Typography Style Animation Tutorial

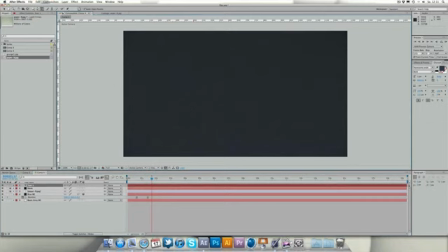(8:12)
Let's hit T, bring up our text tool, and one thing I forgot is we're gonna go into the texture, hit S, bring up the scale, and scale this down a lot because this is too big for us. So let's scale this down until it nearly fits. Maybe 53 is nice.
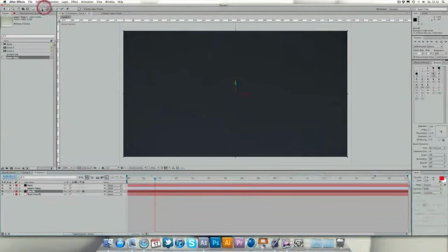(8:32)
I'll lock that again. And let's bring up our text tool, and we're gonna
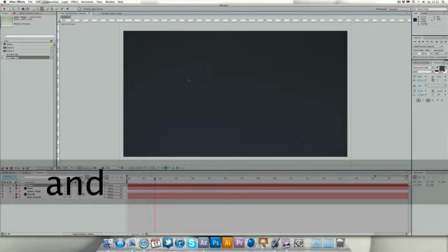(8:41)
write some text, and on which
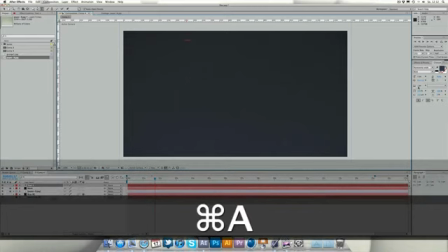(8:47)
OS I think was our original question.
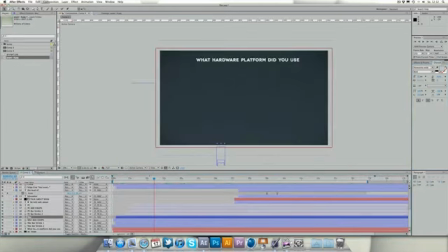(8:53)
Let's see what we wrote here. What hardware platform did you use? So let's write, and
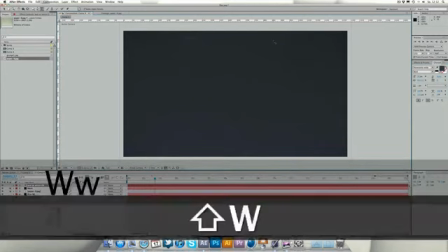(9:02)
let's just write what hardware platform did you use?
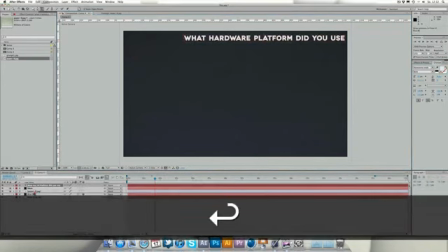(9:15)
And let's make this grayish again. Remember to bring everything below our texture.
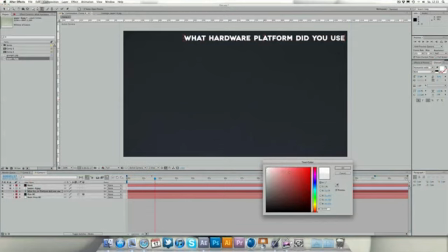(9:23)
And as you see, pure colors as this white will not be textured, and this red as well. So let's choose a not a pure color, something like this grayish.
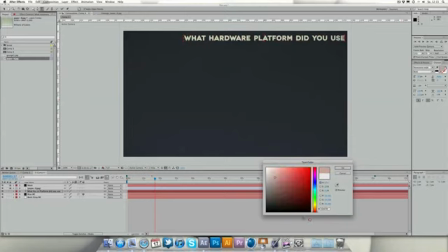Thing here, probably make it a little bit blue, cold,
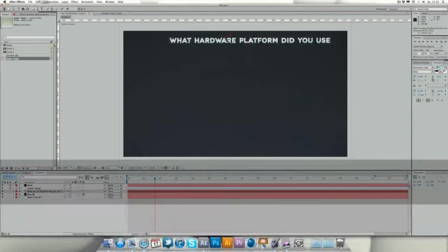(9:52)
and that's pretty nice. And let's bring this in.
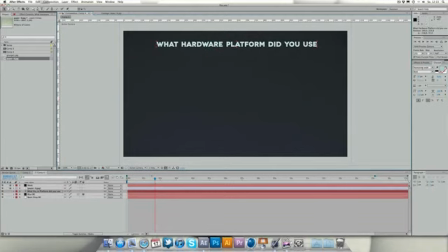(9:59)
And before we go on, let's talk quickly about the font. I used Novi Center White. You can get this too on Creatica in the category free fonts. And yeah, you'll get this font. It has a few versions, which also makes doing typographic work with this very good, very easy,
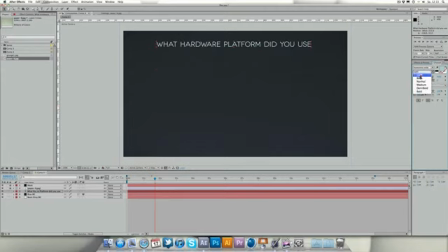(10:19)
because you can choose light for kind of minimalistic style, as I love to do, of course. And you can also choose bold, and this should be semi-bold, I think. And yeah, let's just choose semi-bold, and we want to have everything big,
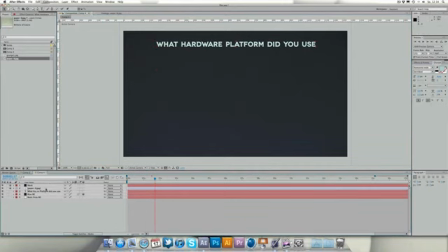(10:40)
all caps. And let's start animating this. Probably make it a little bit smaller. And in this time it is just right.
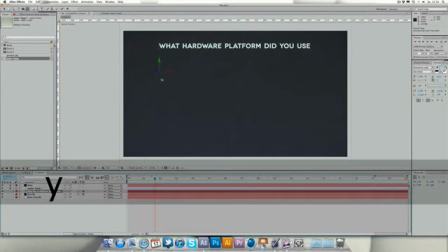(10:53)
It works just good, I think, if we animate this together with the background, because the background floats in from above.
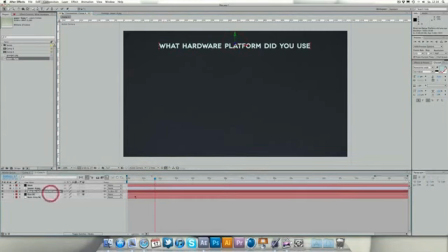(11:01)
So we want to animate this together with the background. So let's link it to the background, and you see it comes in, but this is a little bit boring probably.
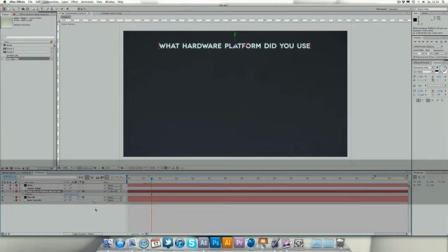(11:10)
And it pretty much depends on the style of your animation, the style you defined for your animation.
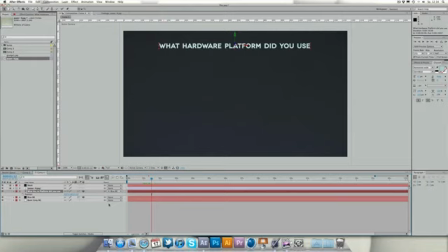(11:17)
But in my case, I just want to create something bumpy, because it just goes pretty good with the music I've chosen. So let's make this bump around a little bit more. Hit U to bring up the old keyframes we have in here.
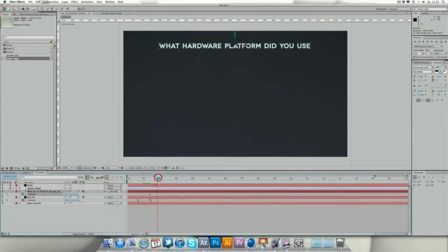(11:33)
Let's make a keyframe, and let's go on a little bit, just a few frames. Go in here. 1, 2, 3, 4, 5, 6, 7, something like this.
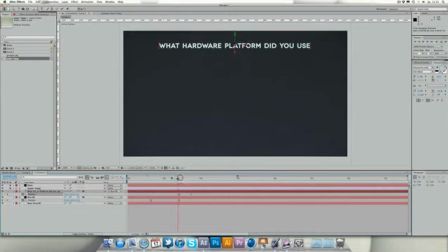(11:49)
Bring this down. Probably we should bring that one up a little bit. And let's again move a few frames forward, and let's move this up again.
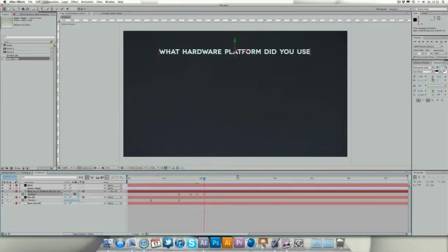(12:07)
Move a few frames forward, move this down. And this is something we're gonna do often in this tutorial, because, as I said, we want to match the style of this animation.